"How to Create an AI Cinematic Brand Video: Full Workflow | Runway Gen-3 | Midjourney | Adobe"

It also ensures a balanced approach between your personal vision and the brand's universe,
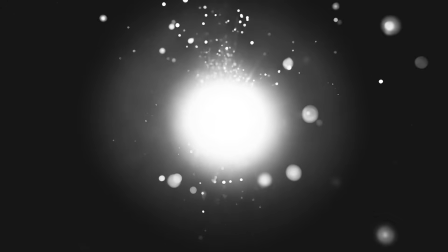[8:14]
while building trust and understanding between the content creator and the client.
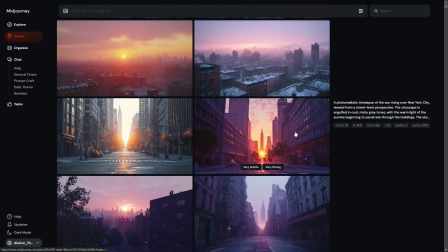[8:19]
Time for the first shot: exposition for the intro. I've decided the setting will be New York,
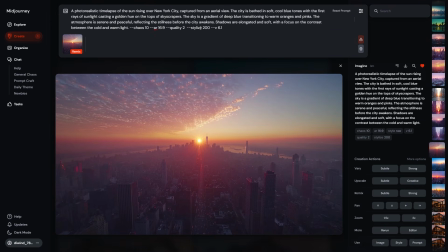[8:25]
so I'll use Midjourney to generate the first compositional images and gradually refine the style and concept.
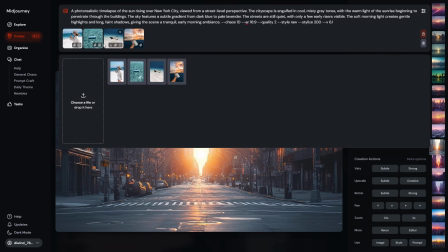[8:32]
I need a wide shot of the city, early morning just before dawn, capturing the atmosphere of the big city waking up.
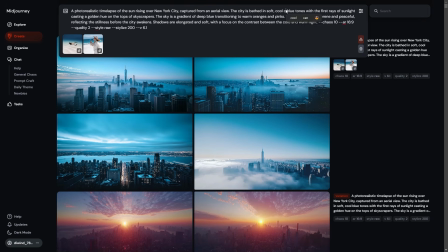[8:40]
Speaking of the technical aspects, I used images from the mood board as style references in Midjourney.
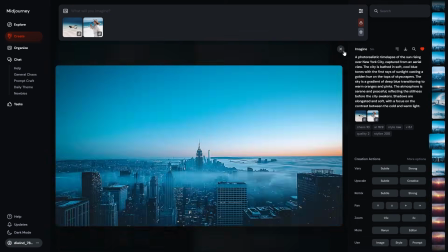[8:47]
This is a common practice to ensure consistency and keep everything within the same narrative style.
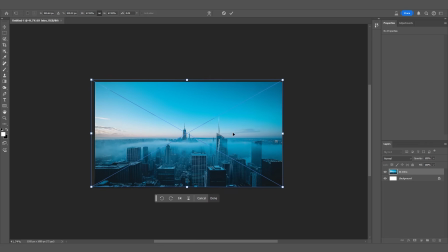[8:53]
Once I have the right image, I head to Photoshop to fix various imperfections that came out raw from Midjourney.
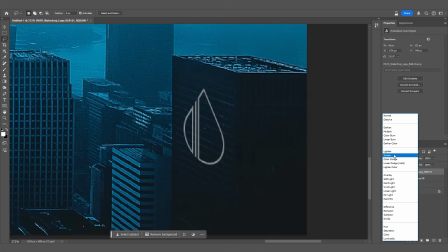[9:01]
Blurred edges and inaccuracies can significantly affect the final result when generating video based on an image.
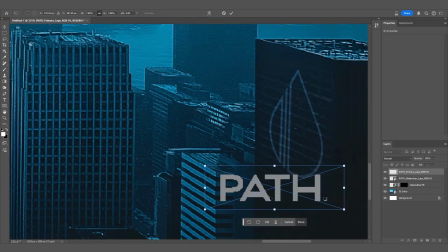[9:09]
Also, when working on an AD, it's important to integrate brand elements into the environment.
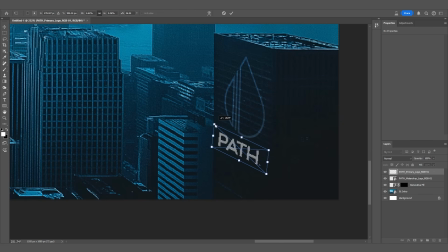[9:15]
This is about working with human attention.
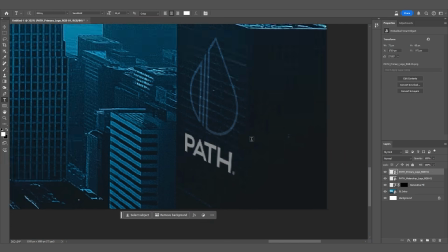[9:19]
According to the psychology of human behavior, we need at least 3 interactions with a brand or product before we take any action.
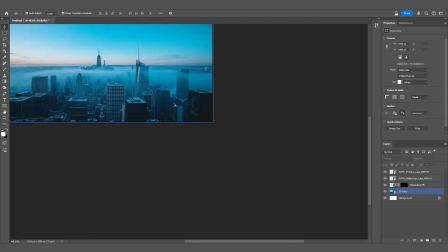[9:27]
In our 30-second format, it's all about placing accents for quick, intuitive thinking.
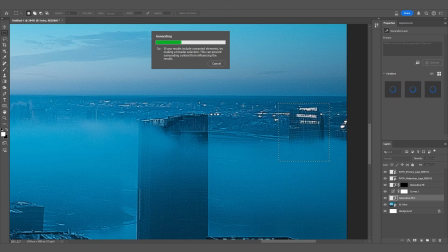[9:34]
By the time we present the solution, the audience will already recognize the product and the brand.
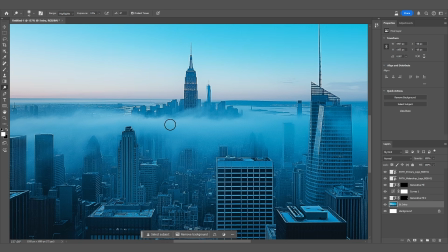[9:41]
From a technical standpoint, I've been using Generative Fill and Expand a lot recently.
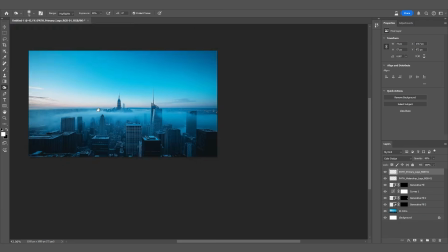[9:46]
It's an amazing tool powered by Adobe's Firefly model that saves a ton of time by generating needed parts of an image on the fly.
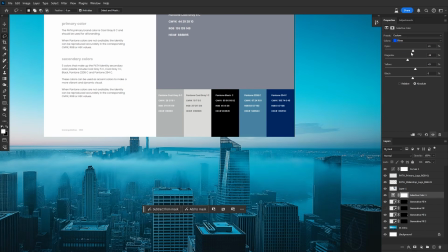[9:54]
Right from the start, I use the brand's colors and adjust the image to match them.
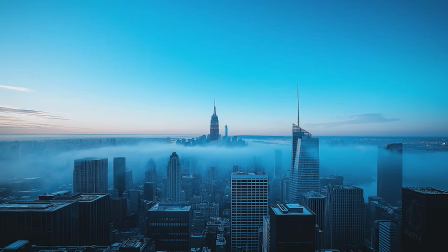[9:59]
And from the first seconds, I set the color scheme for the entire video.
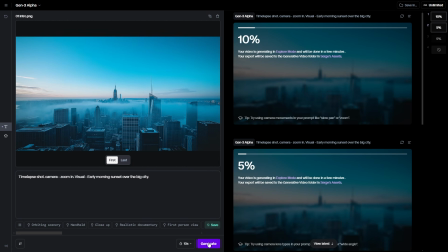[10:03]
I love to generate the first rough drafts of the video from the created image right away, even if it's a bit against the usual workflow.
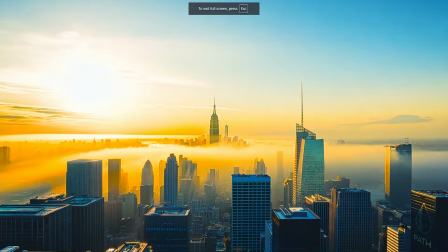[10:12]
It gives a nice boost of motivation and energizes me to continue building the storyboard.
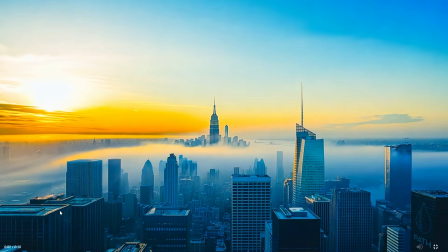[10:19]
Just take a look at these amazing results, especially how the sunrise creates realistic contours on the path elements we've integrated.
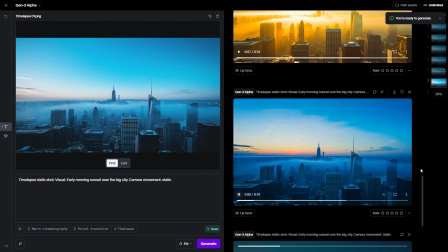[10:27]
From a technical standpoint, once the video is generated,
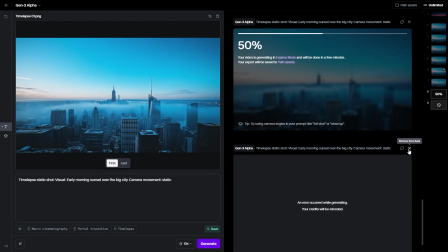[10:30]
I upscale all the materials to 4K and 30 frames per second using Topaz Video AI, even if I'm working in full HD.
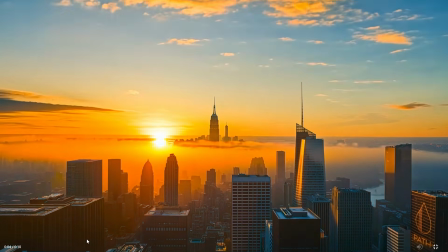[10:37]
I also often use frame interpolation and slow the video down by half to have more flexibility during editing.
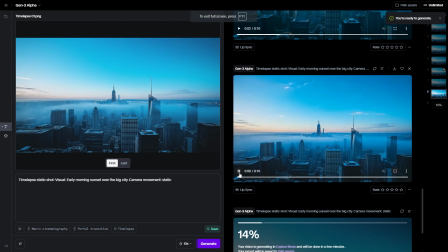[10:44]
Additionally, Runway Gen-3 now allows extending output files up to 40 seconds,
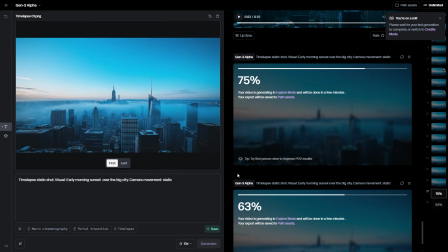[10:50]
which opens up amazing possibilities for creating seamless scenes without cuts.
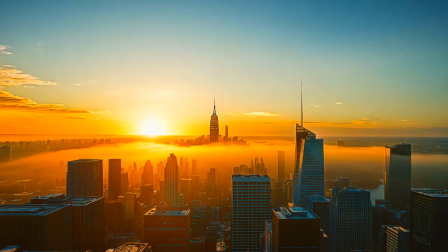[10:54]
Take a look at the final processed version of the first shot. The result and potential are impressive. Next, we'll continue working on generating the storyboard and all the images according to the workflow.
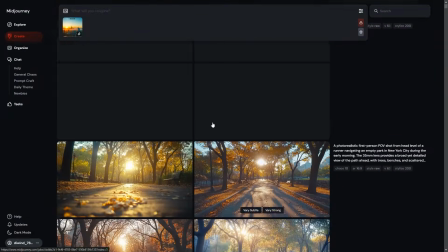[11:08]
Continuing the storyline for the second shot, I decided to show a walk through a park in New York City just after sunrise.
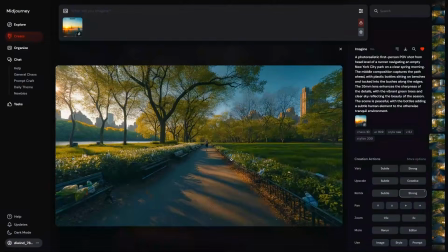[11:17]
Generative AI gives us the ability to create exactly what we need.
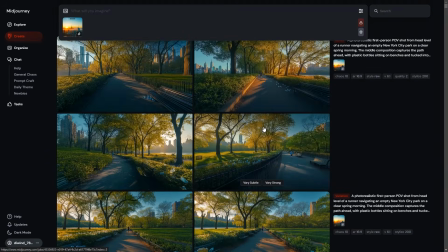[11:21]
I considered the sun's position, similar buildings from the first shot, the same season, and other small details.
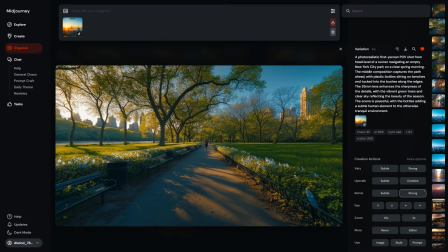[11:29]
It's a perfect day, everything is going smoothly until a problem appears.
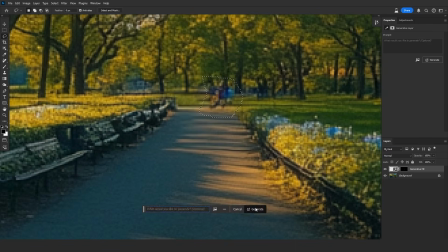[11:35]
Reality starts to break down a little. I wanted to add a subtle glitch effect.
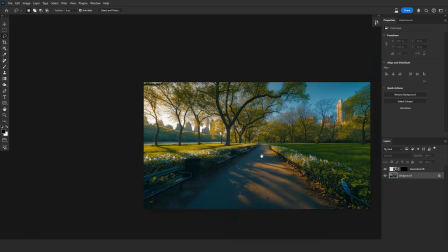[11:40]
Everything seems fine, but something is off. So I settled on a shot of the park where beautiful flowers bloom in the flower beds,
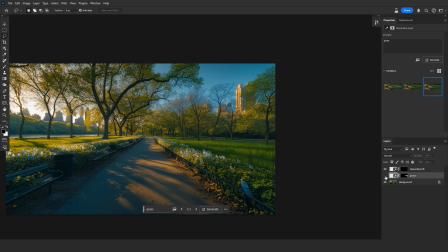[11:48]
but when you look closer, they're actually tiny plastic bottles.
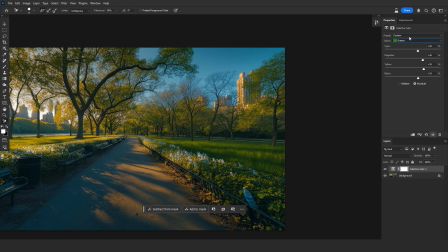[11:53]
This carefully prepares the viewer's attention for the triggering event, wrapping up the scene.
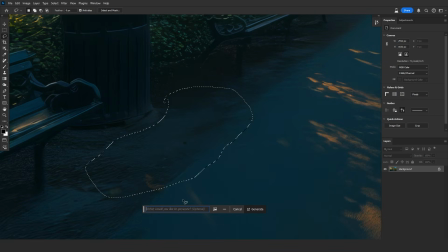[12:00]
To enhance the effect, I used Generative Fill to place a few plastic bottles tossed near a trash bin right in the focus point.
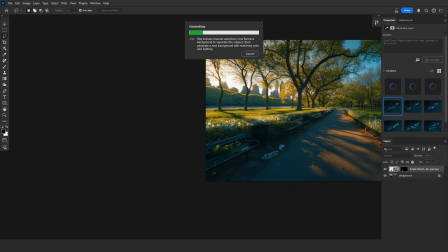[12:08]
It's a situation we've all seen before, right?